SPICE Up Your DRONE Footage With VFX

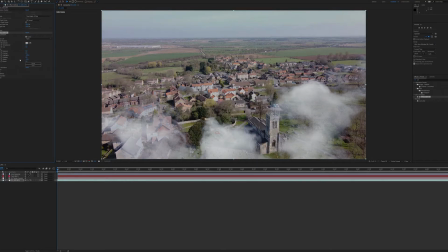684s
whites down slightly like so to give it a little bit more we can fetch the
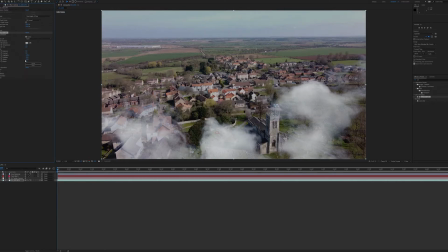689s
shadows in so there's a little bit of darkness there and what we can also do is
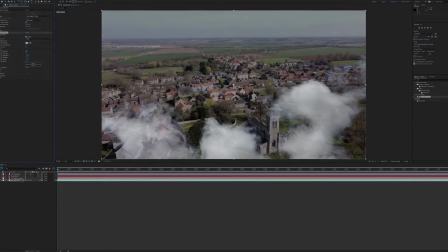694s
we can probably bring bring the exposure
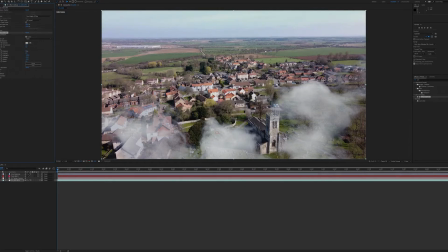698s
maybe down by point minus
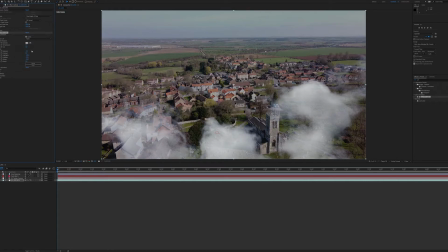704s
zero two like so just to give it a little bit of darkness just to darken it off a little bit and then what we can do is we can go to saturation and we can de saturate that and then we can check from there whether or not it needs to be re-exposed
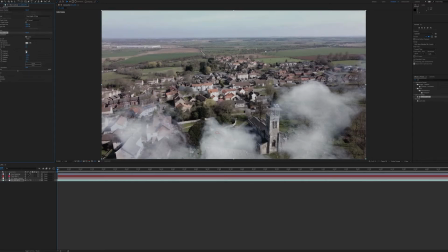723s
so we'll get 0.5 which brings the exposure up a bit which makes it a little bit more a little bit more stark and we'll fetch the contrast up a little bit and then in creative what
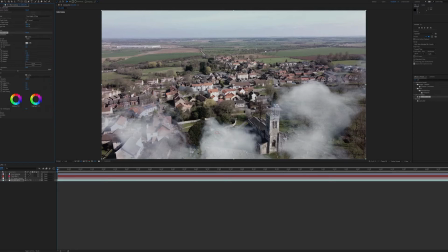740s
we can do now is we can we can either bring in a little bit of fade so that is at zero so if we fetched in maybe a 30 fade on that film there
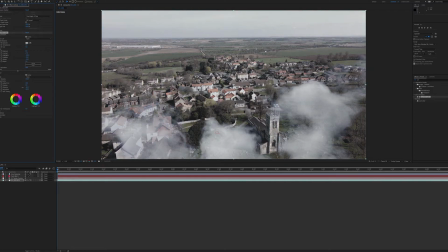756s
and we took the vibrance of stuff down slightly then effectively what we've done there is we have just adjusted the colors a little bit so that this whole thing sort of has a darker
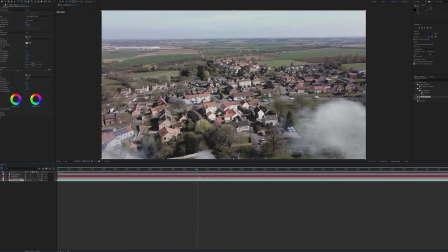773s
feel to it rather than it being sunny because when this shot was took even though it was slightly overcast the Sun was pretty strong on that on that particular day so what we've done is taking the Sun out a little bit if we wanted to we could obviously
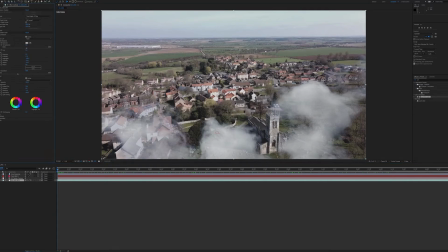787s
tint that a little bit so we could change the temperature so we could we could nip in a little bit of blue just to take out some of the of
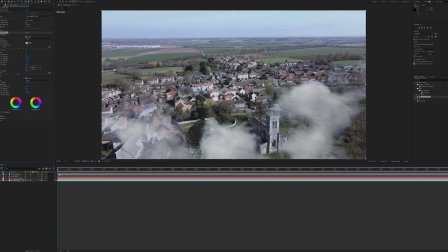804s
the Sun so it's still bright but we've got a
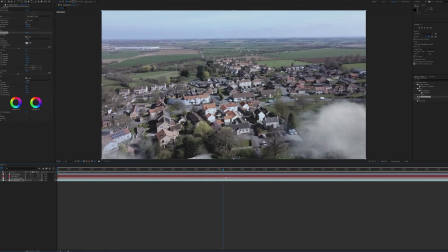810s
much flatter picture now it's much colder than it was before and
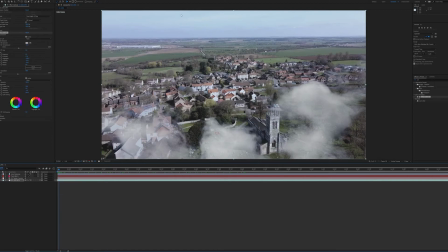815s
obviously we can start messing around with the sky and that kind of stuff further down the line when your projects finished but in this case we've actually got is we've got this video with some sky and we've got some cloud in here and you can see the cloud is moving ever so slightly it's just making a move
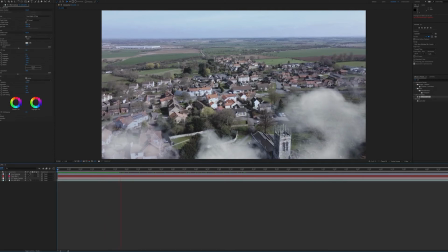834s
on its own as well as moving back out of shots and out of frame and that just gives it a tiny bit more atmosphere and a tiny
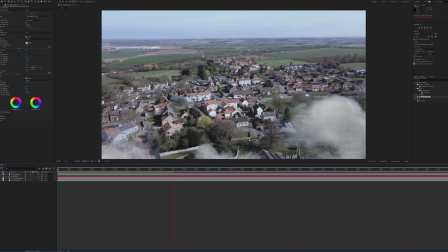844s
bit more realism if you were if you wanted to shoot on an overcast day which in the uk is quite often but it just ties the two things together and it shows you can add an element to aerial footage to give it
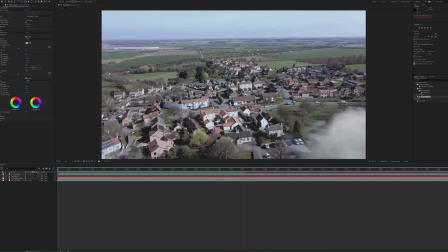859s
some sort of cinematic look such a great way of